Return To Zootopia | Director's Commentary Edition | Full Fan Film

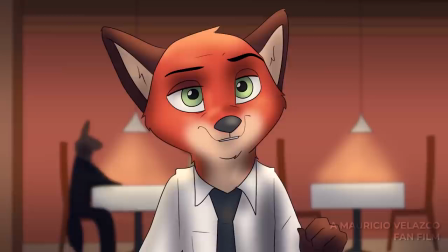Then I realized, oh, right, there have to be people eating in the background, so I had to draw that in.
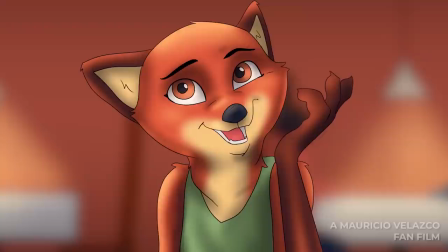And also, Nick is wearing a different suit this time, or, like, you know, he's dressed differently, he's wearing white, it makes it a little more formal, a little more nice.
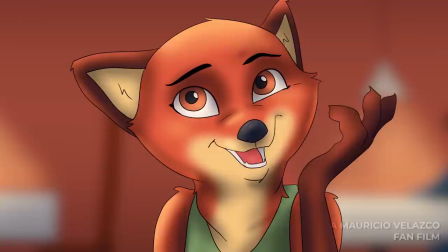And, yeah, she's an asshole, she's so mean. So...
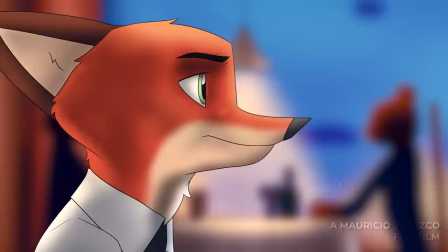It's supposed to be, again, like this slow build to Karen essentially just dropping wine on Nick.
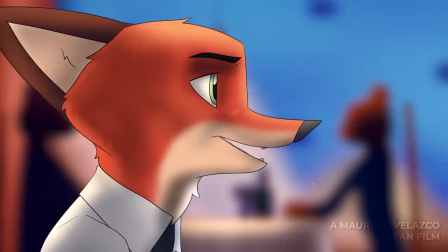And I have to be like, how am I going to do this?
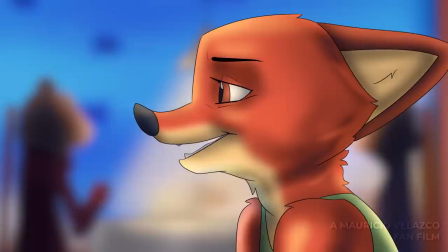And it's because Judy gets mentioned, and then little by little, you have to notice that she doesn't accept Nick and Judy's relationship,
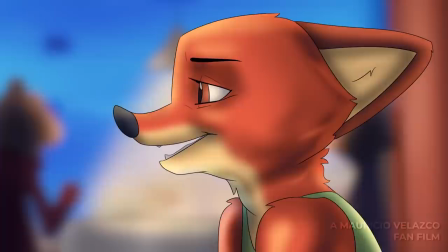and she feels that she's there to save Nick in this kind of obnoxious way. And so, yeah, that was the goal.
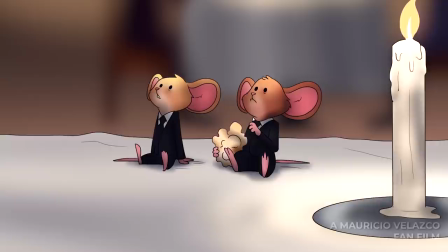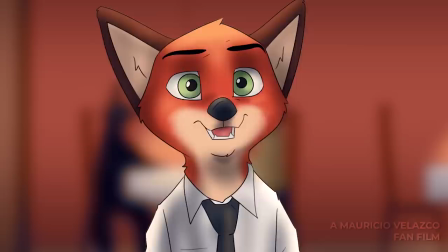Rabbit? Uh-huh. Right. That.
She's such an asshole, man.
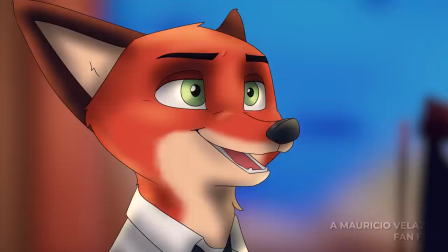Yeah, right. That.
I just really loved writing her, man. It was something I'd...
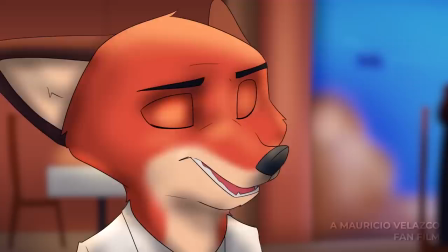In the first draft, I know Nick and Judy separated, but I don't think Karen actually existed. I know that maybe... I think it was, Oh, also she cuts him off.
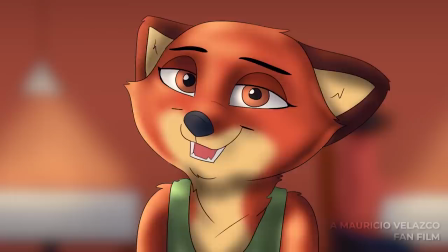I remember in the first draft, Judy gets back, and I think she just... wants to talk to Nick, and she apologizes to him.
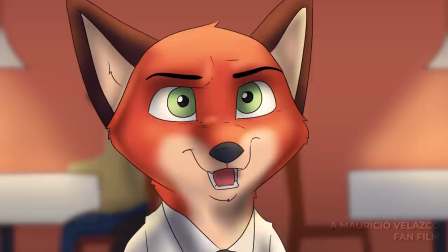It was simple, but here I wanted it to add like a little, like some more layers to it.
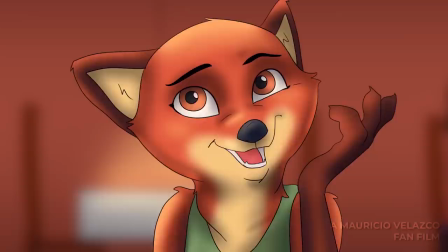So, and then Nick just eventually starts getting mad at Karen, and Karen's like, "Oh, what are you?
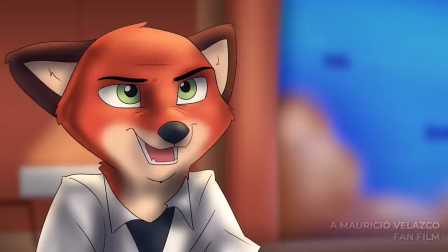Hey, man, like I'm beautiful. What are you talking about?" And Nick is like, "Girl, you're gross."
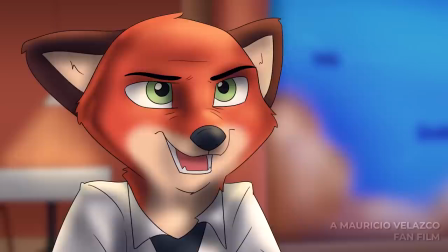And so, it starts becoming an altercation. And so, yeah, he essentially defends Judy, who isn't there.
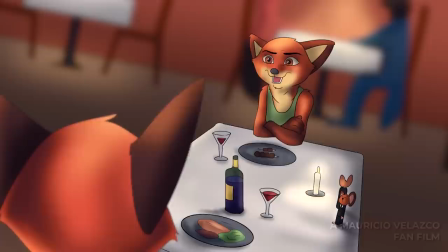Little does he know that Judy is actually kind of nearing the restaurant, and eventually she kind of reaches the restaurant.
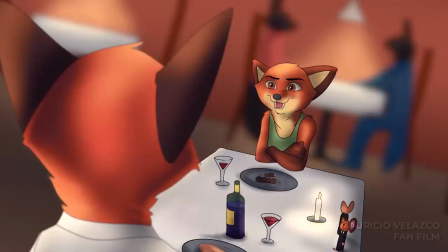And so this is something he doesn't know. And he wants to leave here. Again, the mice are still staring at both of them.
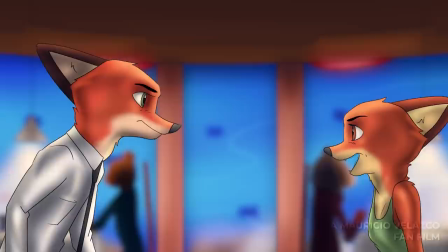It was really fun to draw the mice, man. And so eventually, yeah, here Karen gets up, and she's like, "Oh, no, no, no, no."
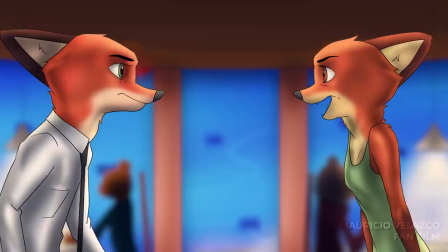And so they start really arguing here. I was going to draw the people in the background, like, looking at them, but I was like, I'm too lazy.
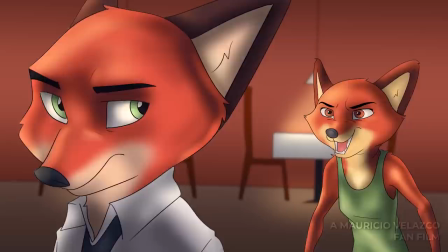So I didn't draw them. But, yeah.
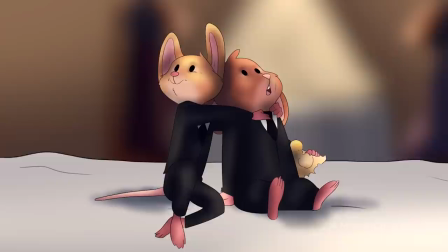Here is when Nick really loses his temper, so he starts flinging dollar bills. And then Karen's like, you know what?
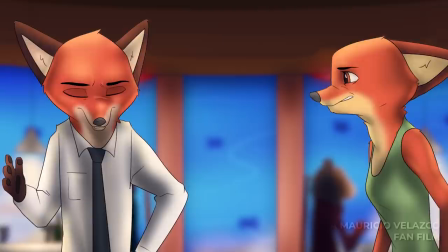Like, it's almost like they're about to fight each other or something. The mice are freaking out.
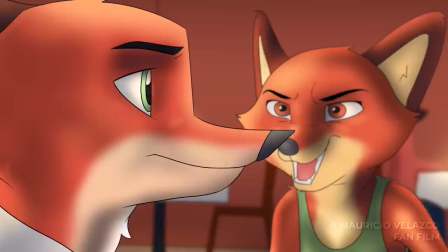And then Nick is like, you know what? I'm done. He's going to leave. And then I wanted it to end in, like, this beautiful crescendo.
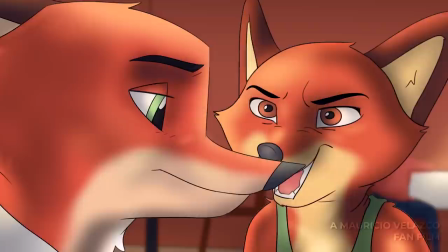And, like, how do I end this? And so I'm like, you know what?
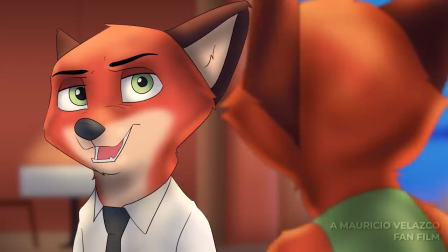Why don't I just throw wine at Nick and mess up his shirt for him to eventually get a new tie and a new shirt for the climax of the film?
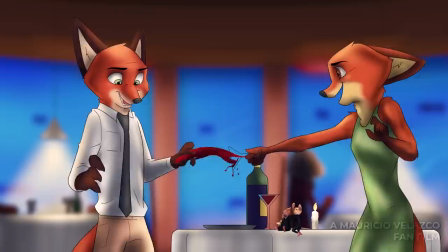And so, yeah, she goes off here. And the music also goes, poof.
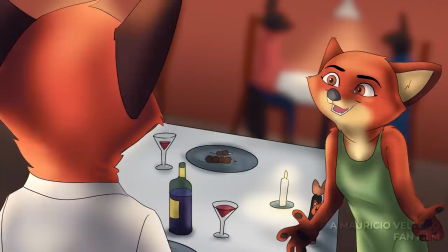That was really fun. That was really fun to do. The pacing is like, I personally think the pacing is like on point there.
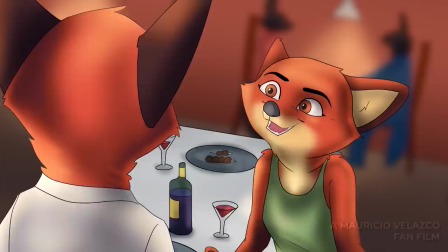That, I love that. I love that line, dude. It's great.
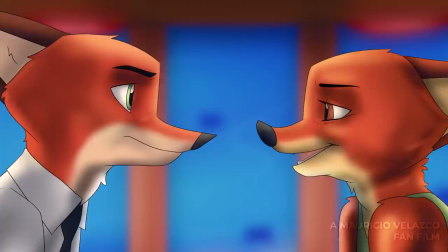Great delivery. And yeah, Nick is just kind of like stunned here. Like, imagine just having to walk home with like wine on your shirt.
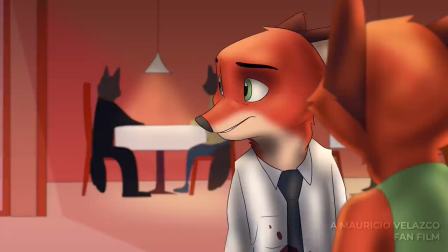Man, that's going to be embarrassing. So, and then Judy comes out. I don't know.
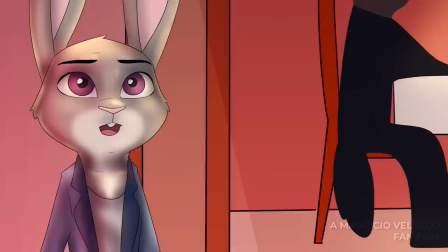His wits? His charm? What about his good heart? What about the fact that he's noble enough to not give you the slap to the face that you deserve?
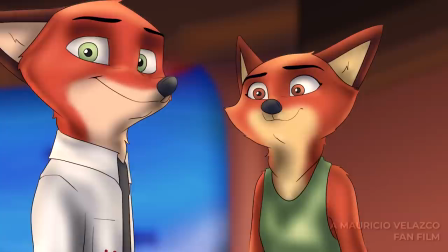Listen up, whoever you are. You are not going to speak to my partner like that.
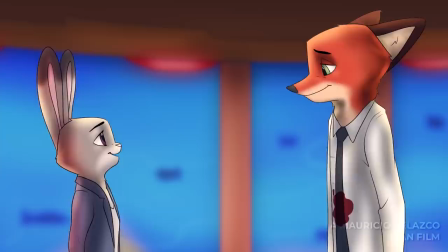Never again.
I also like the fact that even though it's very obvious that Nick is going out with someone else at the moment,
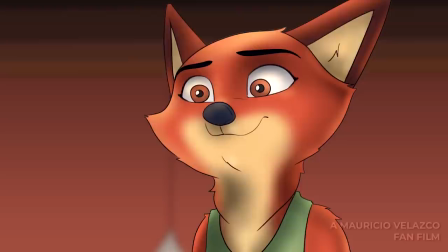she doesn't necessarily get stuck on that. You know, on that.